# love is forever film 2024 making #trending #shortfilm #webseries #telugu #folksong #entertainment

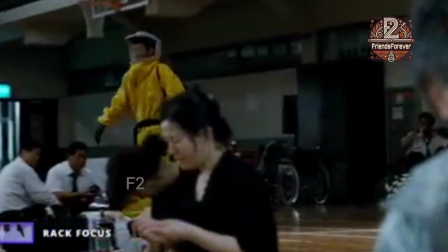Let's look at this scene.
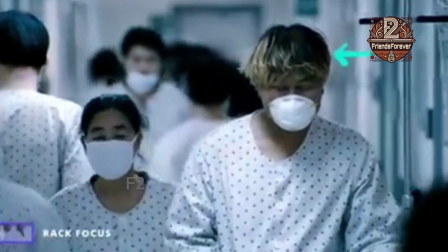Watch as the shallow focus first follows Gang-doo, before drifting back to his siblings.
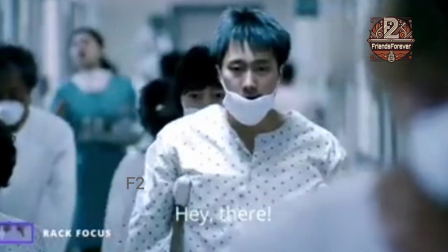The nurse spots them and calls out.
저기요! 거기 노란머리 있어!
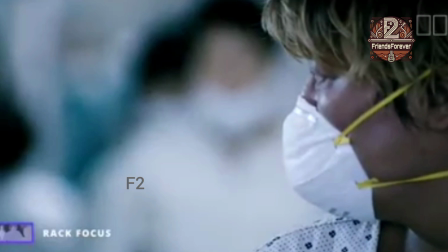And we rack focus one last time back to Gang-doo in a close-up.
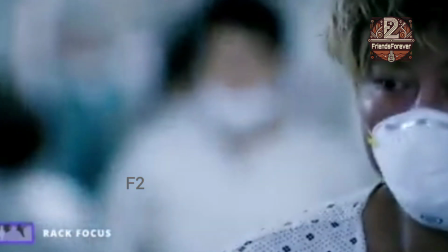The speed of this fast rack focus also magnifies the shock and panic
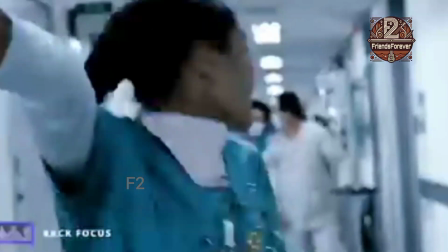as our protagonists attempt to sneak out of a hospital.
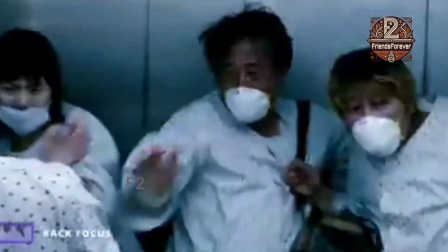When you want to reveal elements in a shot or create a connection between them without cutting, remember the rack focus.
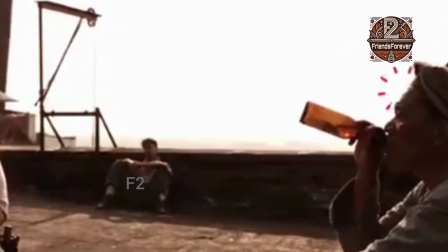To dive deeper into how to guide the eye,
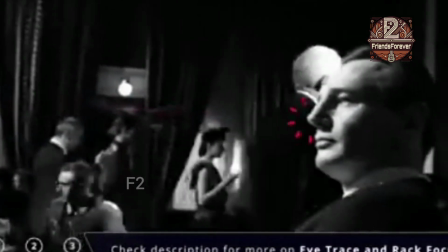make sure to watch our videos on Spielberg's use of the eye trace and how the rack focus was used in Casino Royale.
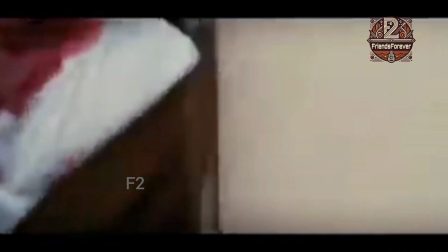Links are in the description. But what if you want two planes of action in shallow focus at the same time?
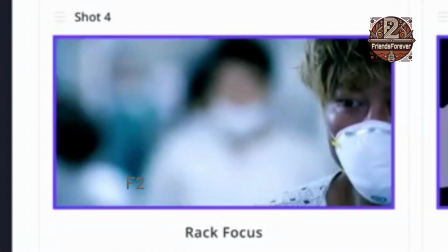For that, we move on to our next subject. Split diopter.
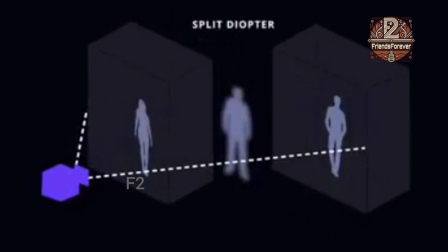A split diopter shot captures two separate focal points in sharp focus, while the area in between them is left out of focus.
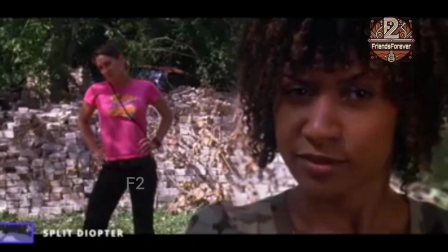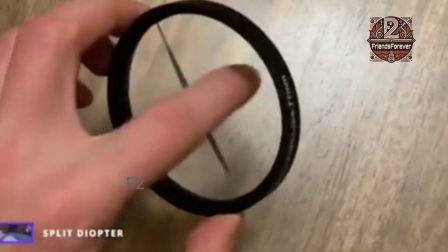This is achieved through specialized lenses capable of independently focusing on two different focal points.
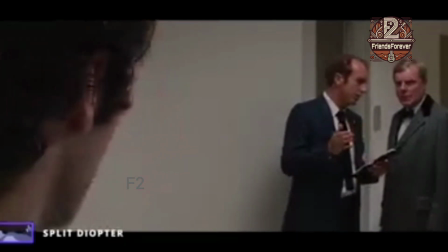Use a split diopter shot when you have important information in both the foreground and background, but don't want to use deep focus.
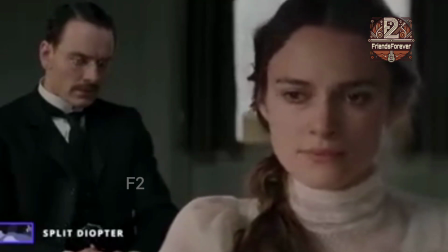Or when you have two characters speaking at different focal distances
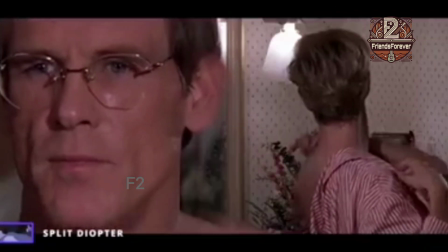Honey. and want them both to appear crisp without racking focus.
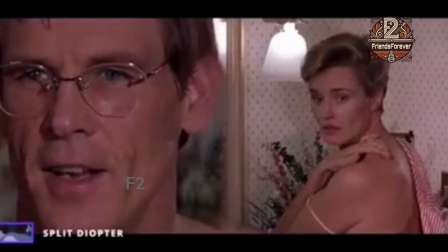What? Yeah, do that again.
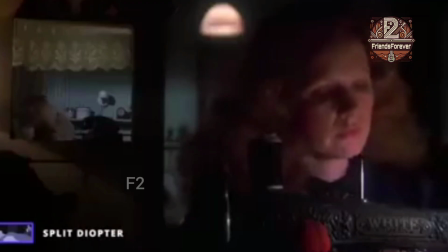These shots are used rarely, and you can see why. The effect is unnatural.
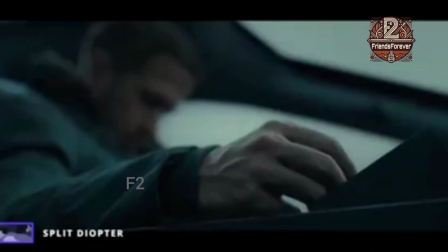The human eye can see with deep or shallow focus, but it can't do both at the same time.
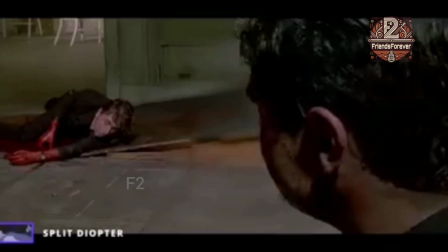Quentin Tarantino has made use of the split diopter lens many times.
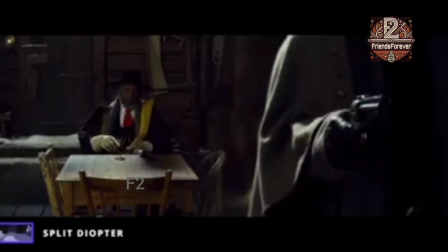Let's slow it down. Let's slow it way down.
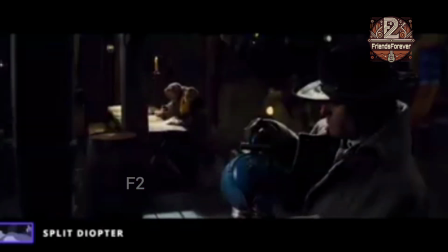In The Hateful Eight, the split diopter is used to convey a sense of depth and geometry within Minnie's haberdashery.
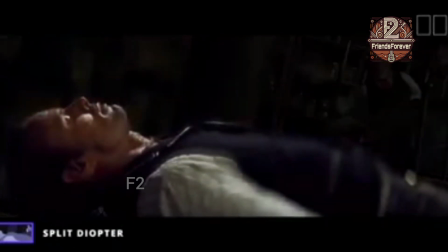You still alive, white boy?
Mannix, our only hope, is passed out, while Major Warren is helpless in the background.
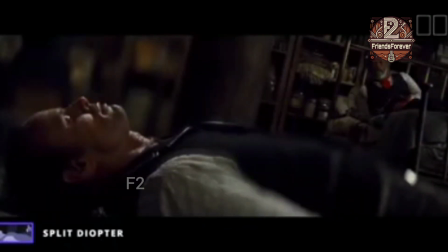This split diopter shot is used to show our two protagonists at their most vulnerable.
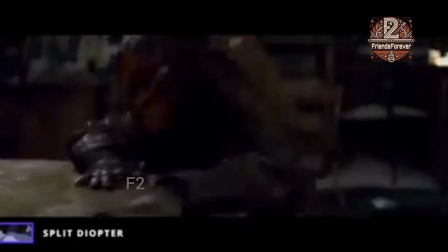With Daisy making her move, the panic sets in.
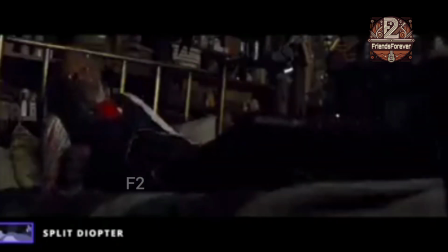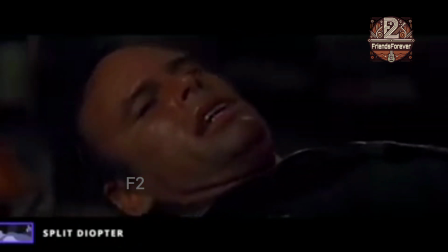I ain't dead yet, you black bastard.
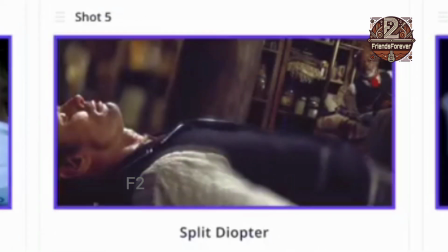A split diopter shot can pull double duty in your shot list,
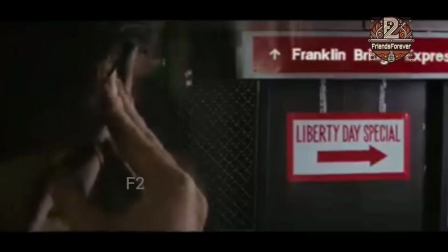but remember that they also create an impossible perspective that can pull the audience out, if you're not careful.
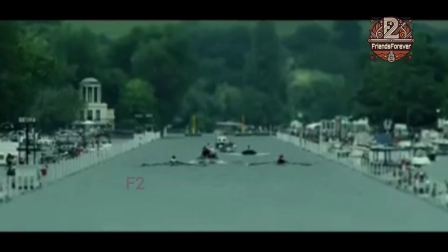The same can be also said about our next subject, the tilt shift.
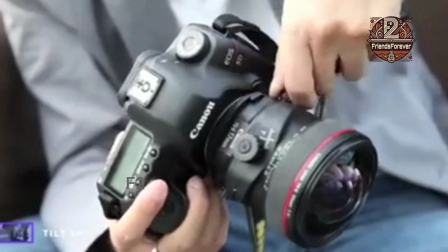Tilt shift, also known as a swing shift, is another specialized lens that produces striking visuals.
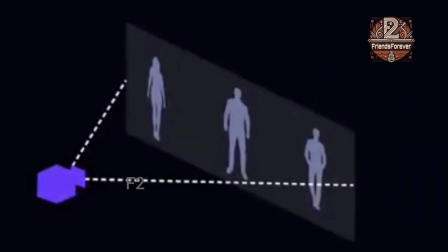A regular lens directs light straight into the sensor, while a tilt shift bends the light, creating various distortions,
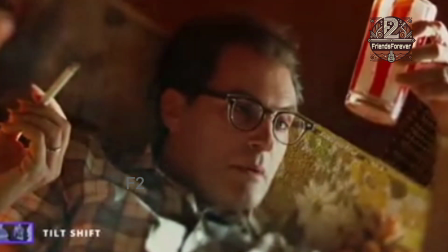in which an extremely narrow portion of the frame is in sharp focus, while the rest of the frame is left a blur.
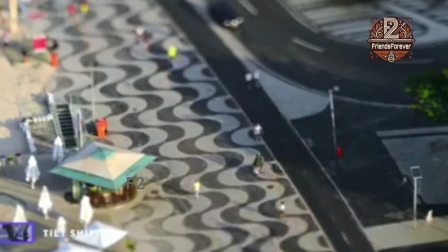Filming a life-size subject through a tilt shift lens at times can give it the odd appearance of being a miniature.
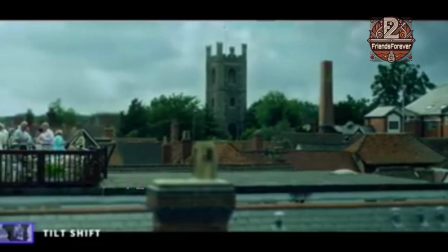Like in this scene from The Social Network.